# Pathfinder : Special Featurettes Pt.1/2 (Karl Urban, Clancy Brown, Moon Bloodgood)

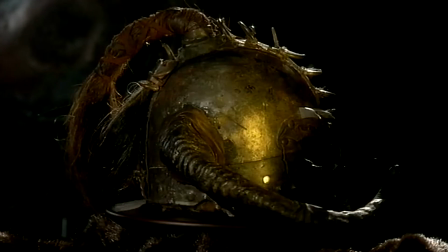My role on Pathfinder movie was developing the prototype helmet for the movie. I wanted them to look threatening.
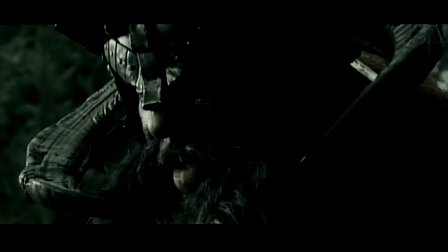I wanted sort of hints of German steel helmets in there. I used a lot of modern tools for forming the armor.
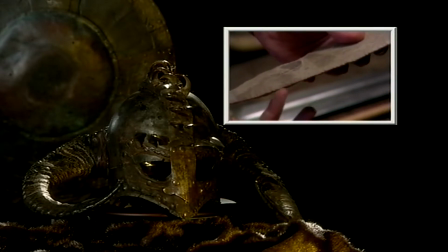But I also used ancient tools, just anvils and stakes and hammers and handmade rivets. And I basically just beat the metal into submission until it does what I want.
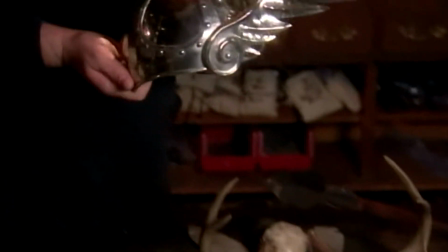this is fairly typical for a basic construction for a viking helmet they
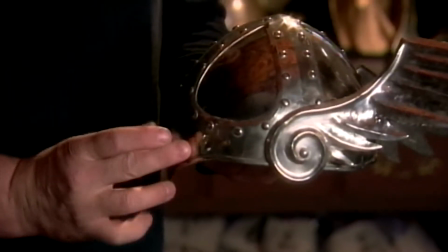couldn't forge large pieces of metal so they built them out of multiple smaller pieces and riveted it together and you see all of the all of the ornamentation on these guys helmets visually it is astounding though but you know by the end of the day i think i'm about an inch shorter from holding up all of these things
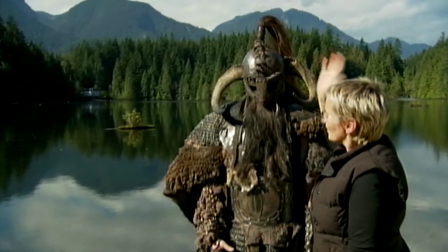we just went crazy over it and put like you know
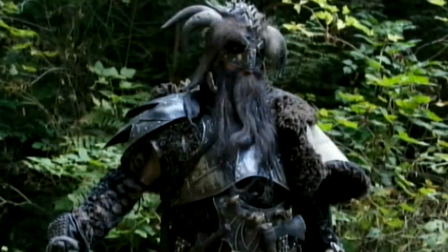that some paint that looked like rust and leather and just tiny little
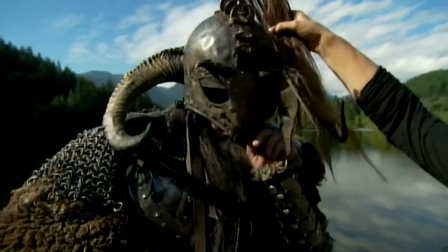piece those are cloth and this is horse hair and leather and
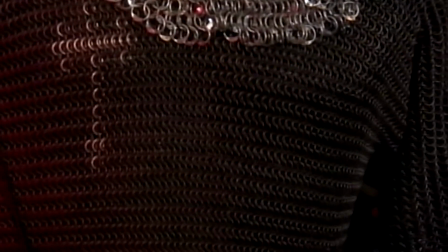then metal again we also have the chainmail which is made half aluminium and
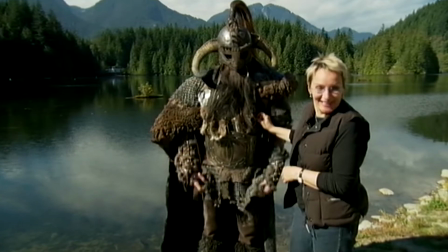half rubber for the sound nice and and also because it's lighter. As an artist, I understand the need for artistic expression,
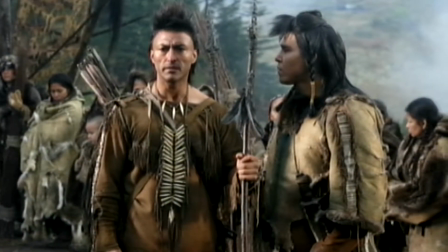both in the depiction of Wampanoags and the Vikings, so I appreciate that.
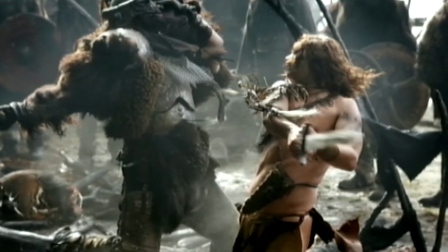You talk to the Indians, and you say, well, how did it look back then? Everybody has a different idea of what it was like.
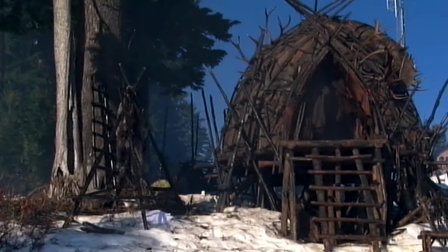Welcome to the We Too. A We Too is a Native American structure we're using for the film.
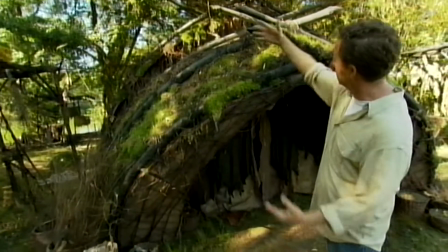It's based on the Wampanoag style of housing. We built them in sections sort of similar to the Sydney Opera House.
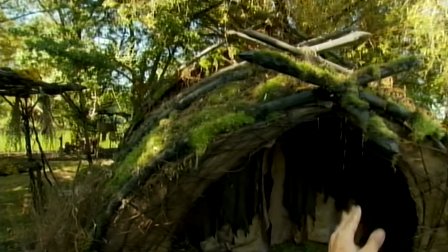We added to it a outside structure of lodge poles to give it this extra spiny structure that comes up and looks really great on camera.
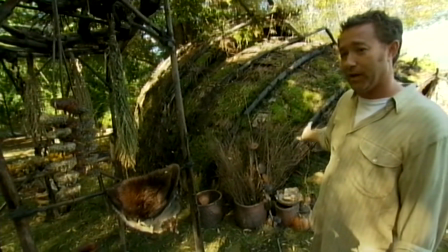We're going to be using the same structures in the Pathfinder Village and also in Ghost Village when you see that later.
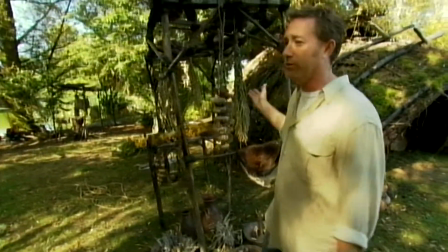The difference between the two is that these ones we've covered in moss and when we see them later, they'll just have the bark on them.
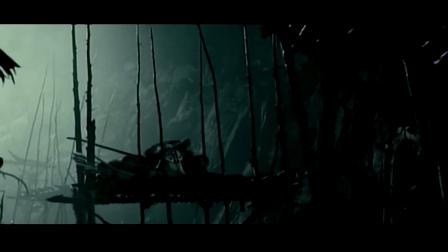We've also built almost everything on the set from scratch. This is the Pathfinder treehouse.
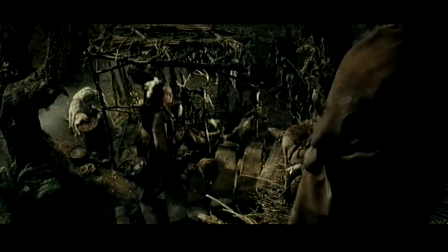We wanted to give Pathfinder something special, something that sets them apart from the rest of the tribe.
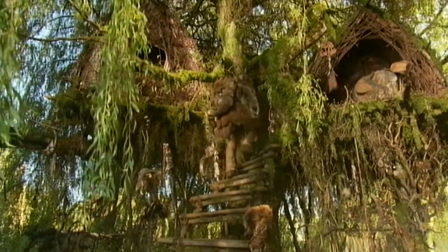Once we found the location, the tree sort of spoke to us. The design came forward from the tree.
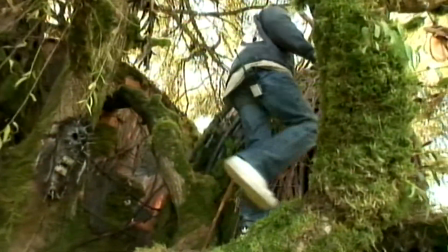The whole tree is built in a couple of platforms that we've leveled up, and these poles,
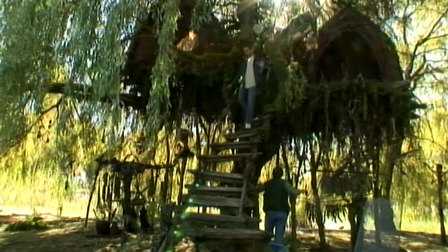again, are steel poles, which we've made look like We're actually thickening the trunk of the tree to make it a little bit bigger.
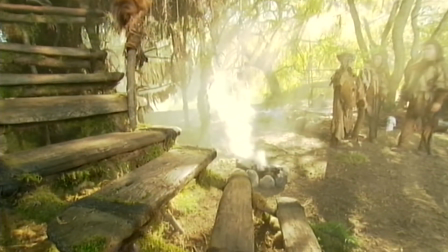And, of course, the staircase we built, this is all steel construction that's made to look organic.
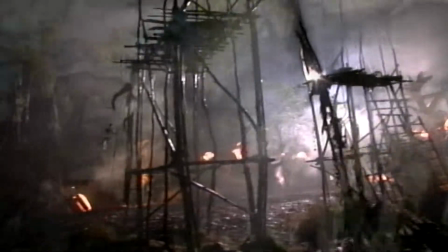You've seen the Pathfinder Village, and now we're taking you to the burial ground. Half of this rock that you see is fake, actually.
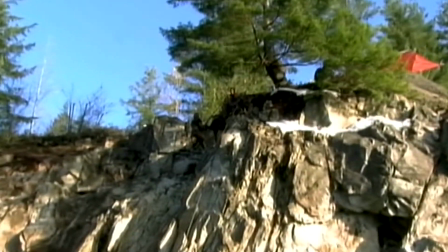It's all hollow, it's foam. It's to help create a ledge that's lower down for safety for the actors.
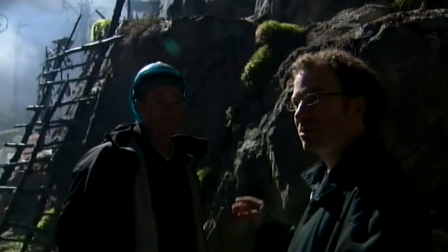It gets a little bit treacherous in points, but it's good for the actors to be walking on and mimic up high. on it.
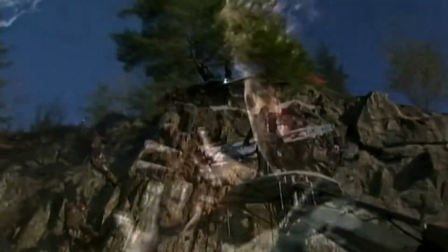The process took about three weeks or so. There's a framework of two by fours and whatnot under there.
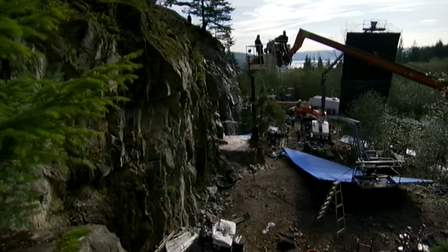We have some rock skins that were molded off real rock faces. Hopefully on the day you can't tell the difference.
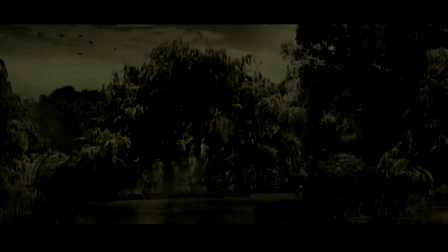Everybody has come up with a look and aesthetic that has a truth about it.
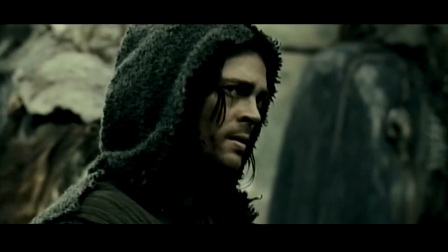The most important thing was that everybody was in the same picture and that there weren't elements that were jarring or not in sync with each other.
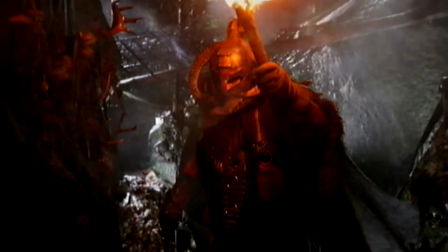And I think they've done a fantastic job of really creating a look.